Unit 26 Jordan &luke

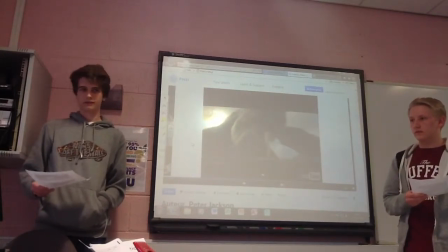In this shot, it starts off with a close-up of a girl with slow, fluid tracking motion, like coming away from her, as if like the audience is being the gorilla and like coming away from her,
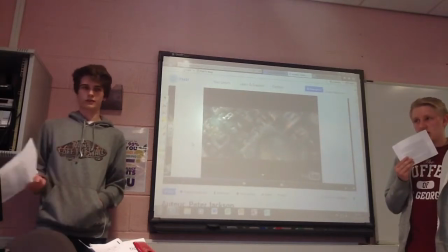and they're losing her along with him.
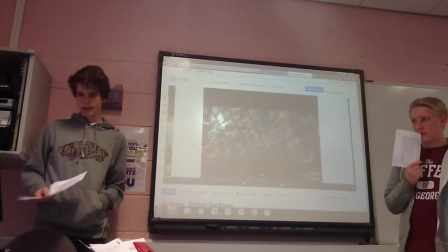And there's like a wide aerial shot of the Empire State Building, like rotating round, and it shows like depth of field of Kong going in the background and the planes,
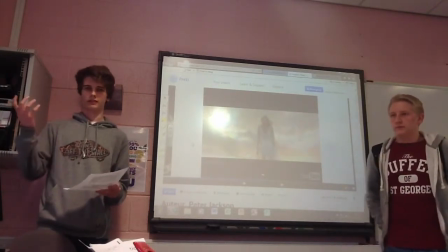like the planes have overpowered him.
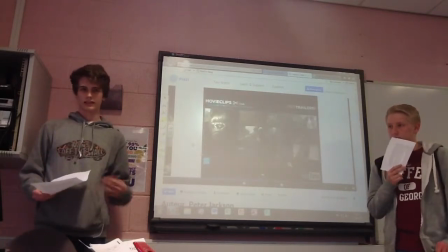The like spinning makes the audience feel like kind of sick, so like they're sorry and they feel bad that he's dead. And there's non-diegetic music of
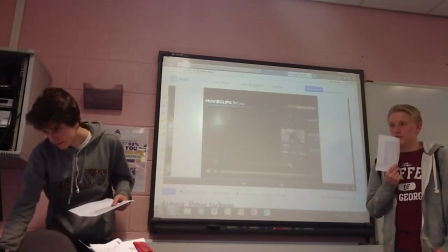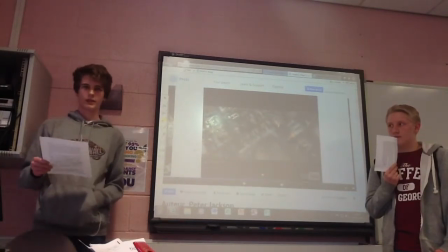like it's like slow and low pitch with like vocals, like the slow pace like goes with the camera shots and the camera movement, makes the audience feel sad and wrong again about the death.
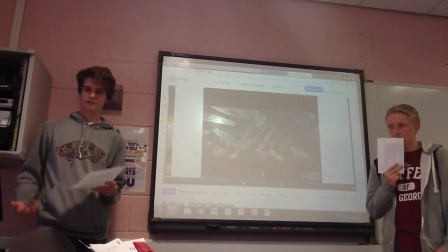It's like they're at like a funeral or ceremony music.
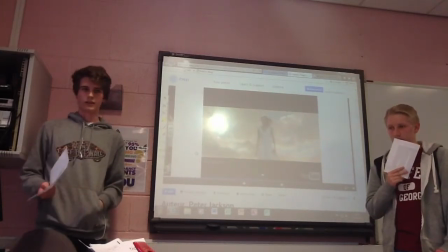There's also diegetic sound of the dialogue where the woman like gasps and it like echoes and fades into the music,
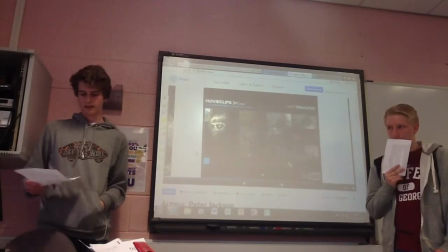and Kong sliding off the building. This makes the audience feel the same way as a woman, as they didn't want him to die.
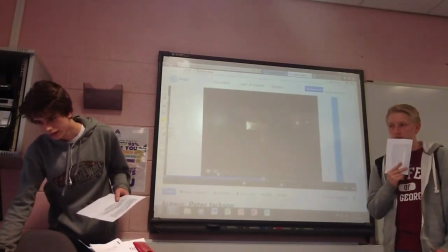Oh. Listen to me, you guys have got to lure him out into the open.
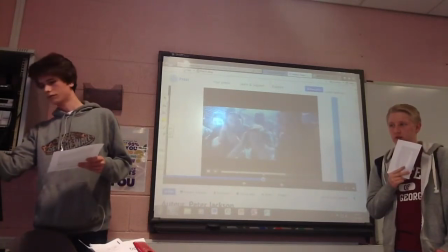Moving, sir. Well, circle around and fight!
Like, comparing it to Godzilla, like Kong's Death,
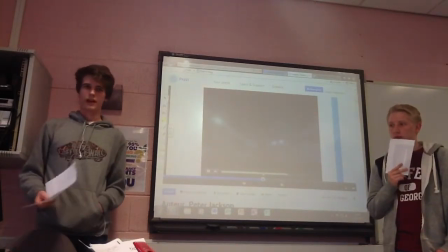I think Peter Jackson's was a lot better because there's a lot more shot variation and angles, so it made like the death of him a lot more exciting, and like it was a lot harder to kill Kong, and he was more powering and dominant.
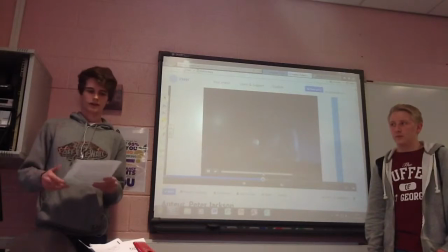Whereas Godzilla is just like the same angle, so it seems like it was just easy to get rid of him. Yeah. Yeah.
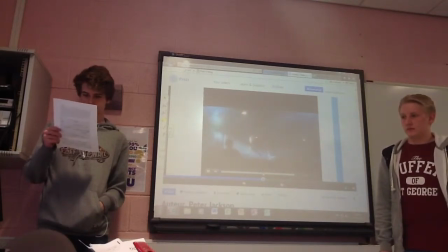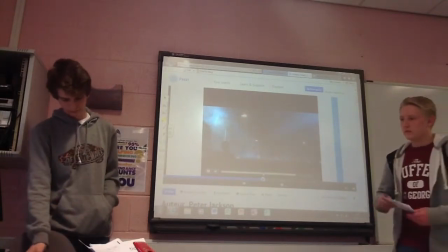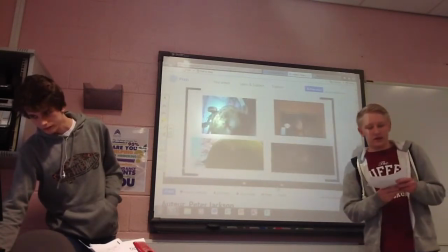Okay. In conclusion to this, I think Peter Jackson makes a good auteur because of his
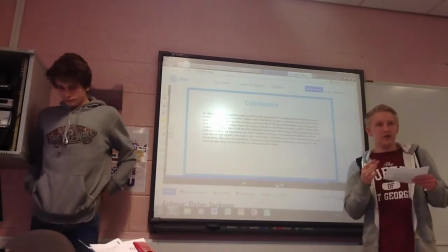slapstick horror comedies. He tries to
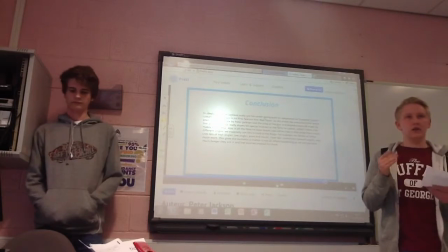put that into all of his films, like in Lord of the Rings, where the relationship between Pippin and Merry, like they've got quite a funny relationship between each other. Yeah. But it's quite a serious film because it's like a war film.
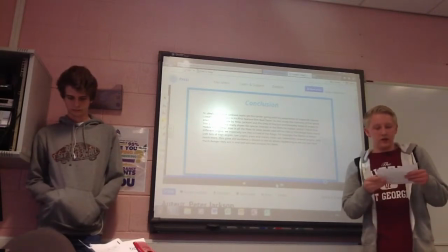And also, in bad taste in the
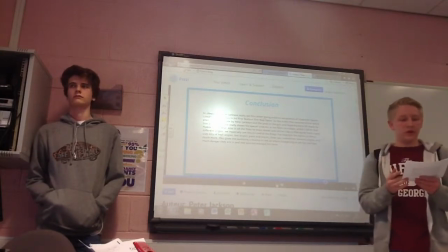props in the film, he made near enough all of the props in the film, like the alien and some of the weapons. And I think this really shows his special interests in film he makes, which I think makes him a good auteur because he tries to put he
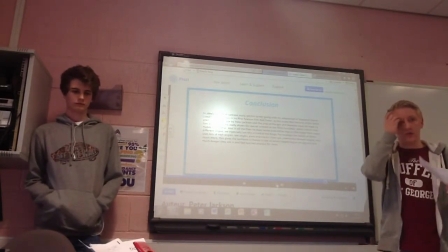tries to do things himself and put more of an effort, trying to make more of an effort with his films.
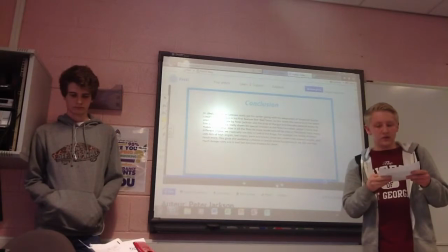Also, I think he makes a good actor because of the different, in most of the films, early and new, he tries to film many different angles and scenes,
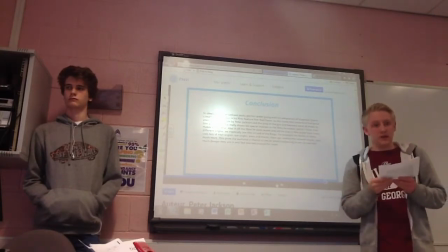like as we see in Lord of the Rings. And I think this gives the audience a chance to see everything what's going on, and it gives him a chance to,
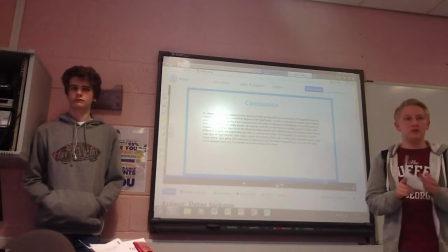it makes it easy for him to do that, because he filmed loads of different shot variations, and this is why I think it's a good time. Cool. Yeah, thank you very much. Have you